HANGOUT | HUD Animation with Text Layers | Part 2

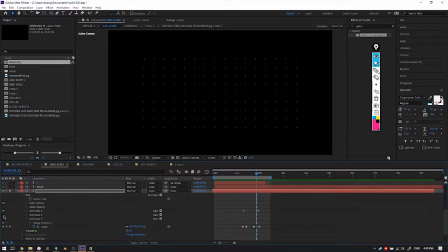Then on top of that, there is a animator 2, which is now the flashing that you see of the opacity. And then there's animator 3, which is a bit unique from what I usually do. In this time, instead of animating the range selector, I'm animating just the scale alone.
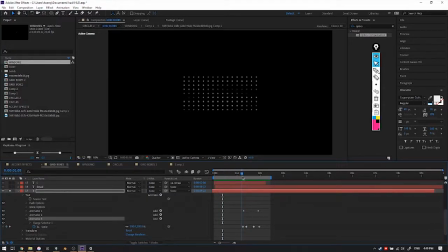And what this is doing is scaling them up so that when they move, you can see them move better. And then they scale down back to the normal size.
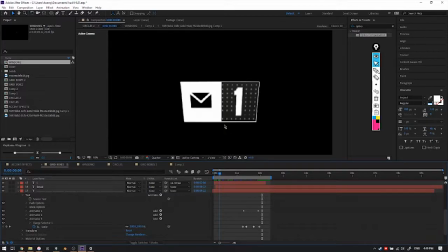Because what I found was happening is, as I added this icon, I added this white box, these lines moving. As I added all this stuff moving, it becomes a lot harder to see the dots.
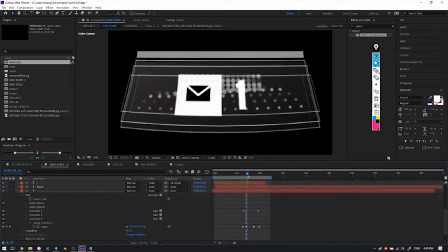So I added this feature where they scale up so that as the animation is happening, they scale on up.
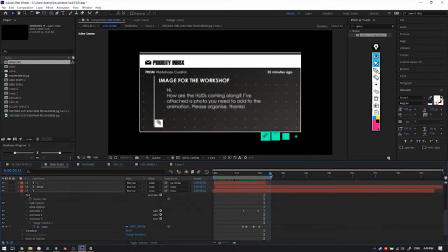And then the rest of it happens as usual.
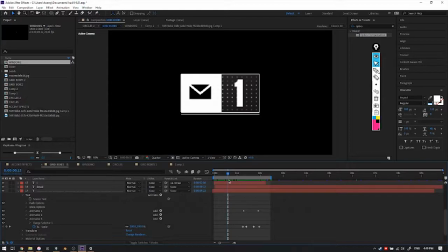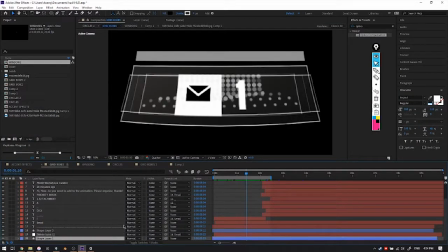So shape layer. Shape layer is also really useful when it comes to animating HUDs.
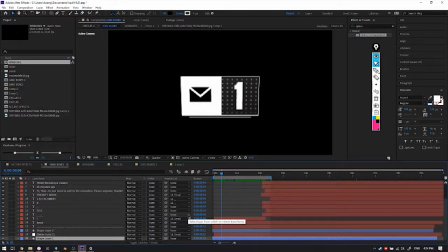Just remember that you just need to have your design down early, so that when you get to this stage, you already know how you're animating it, and you also know what type of layers you're going to use.
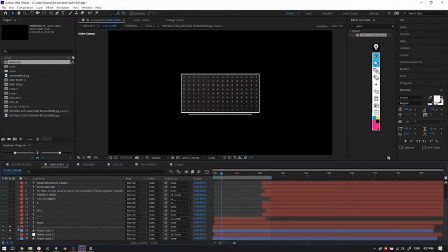So this one, we have a bunch of shape layers which are doing this transition here.
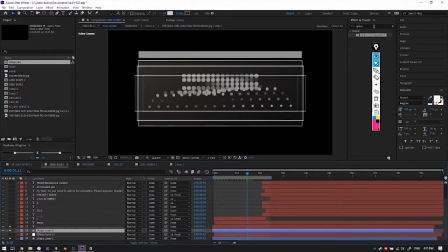For the box, there is an echo effect which is making it look as if
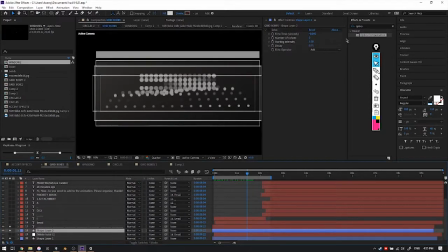there's multiple copies. Oops, that's the wrong version. It's this shape layer. Yeah, I actually don't label layers all the time. So here we have an echo which is giving it that look as if there are many copies,
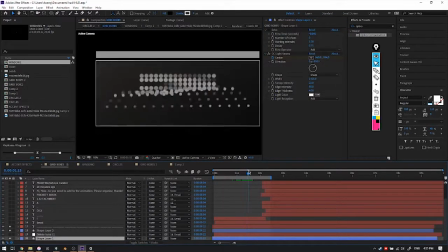because usually it would just expand like this, but when you add an echo,
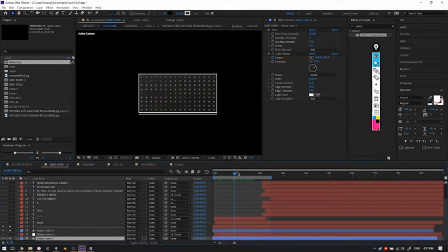it adds this nice sort of retro-like look to it. There's also a light sweep which is happening after everything is done.
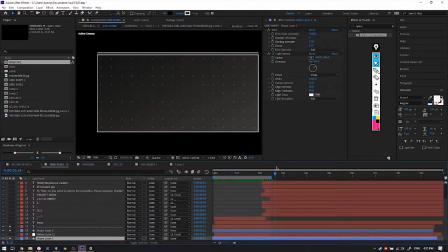There's just a light sweep that passes by, just sort of like indicating all the stuff is done.
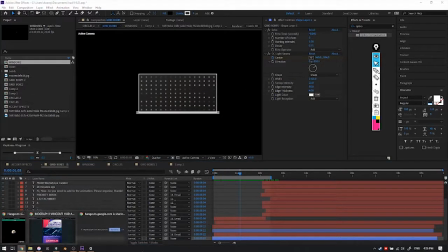So let's finish up with this part. So what I did was add this line that appears as if someone has clicked,
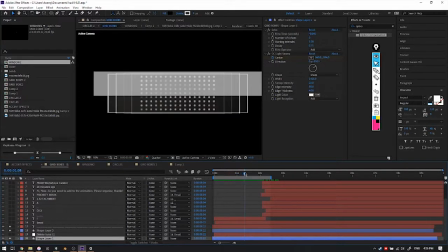and then as it transitions, the line moves up, just to give it some more detail, by the way.
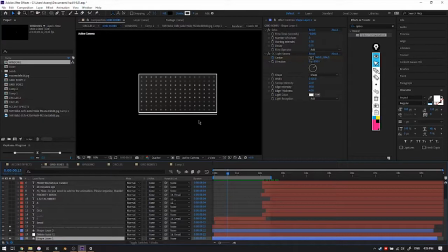This is definitely not something I came up with while designing. I originally only started with the dots as the first idea, the dots and that an email is going to open. but everything else after that basically just came up as we're going along.
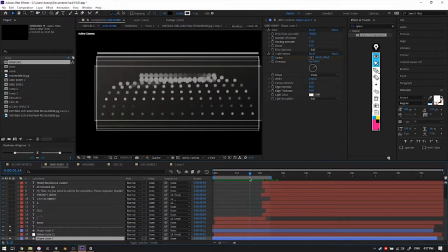So the line appears, goes to the top, the dots do their thing.
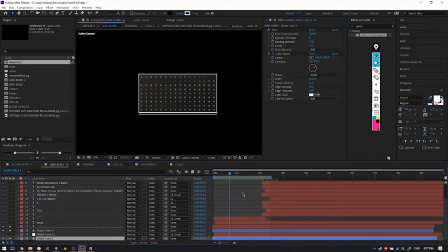So everything is kind of happening. It's happening one after the other, but they're also overlapping one another. So you'll see as the click happens, the line starts moving up first, and then the rectangle moves.
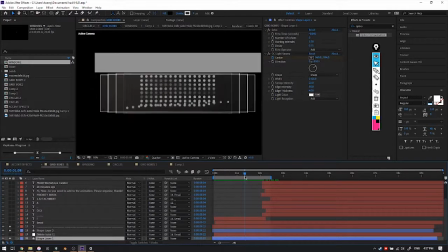When the rectangle at the top starts to settle, that's when the dots start to move, and that's when it starts to scale vertically.
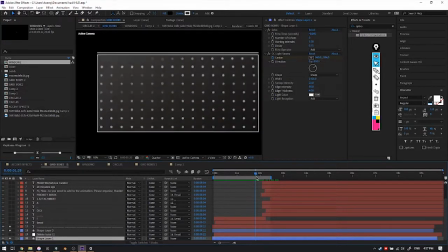And then the rectangle settles, and then the dots settle, and then that's when the light sweep happens.
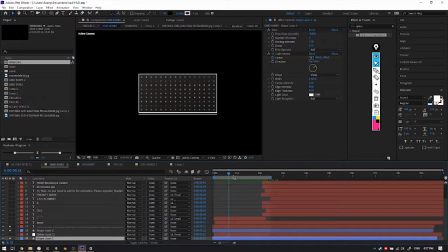So I usually tend to have all these happening at the same time initially,
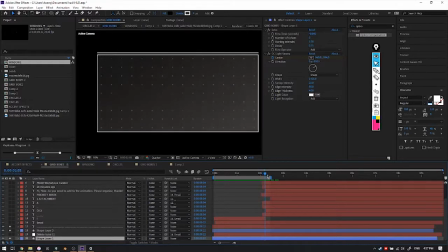and then now you go in and just offset a few keyframes here and there, one after the other, until you get something that looks pretty cool.
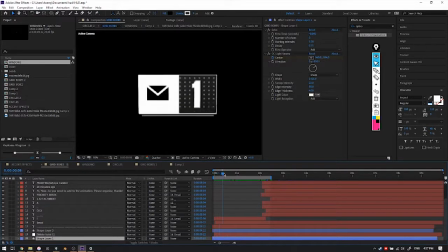So what about this effect of making it look like a Mac OS sort of appearance,
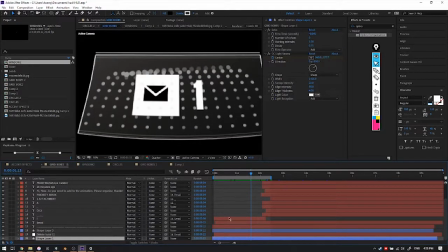especially this, how it tilts just before it happens? That's mainly an effect called warp. So you can set warp to shell lower.
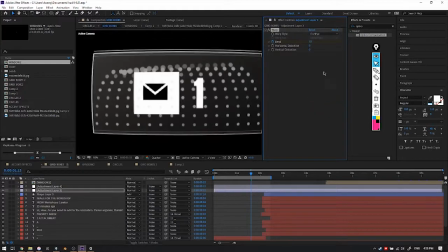There's arc, there's bulge, there's fisheye, there's even flag, which looks pretty weird. Fish tries to make it look like a fish, which is pretty funny.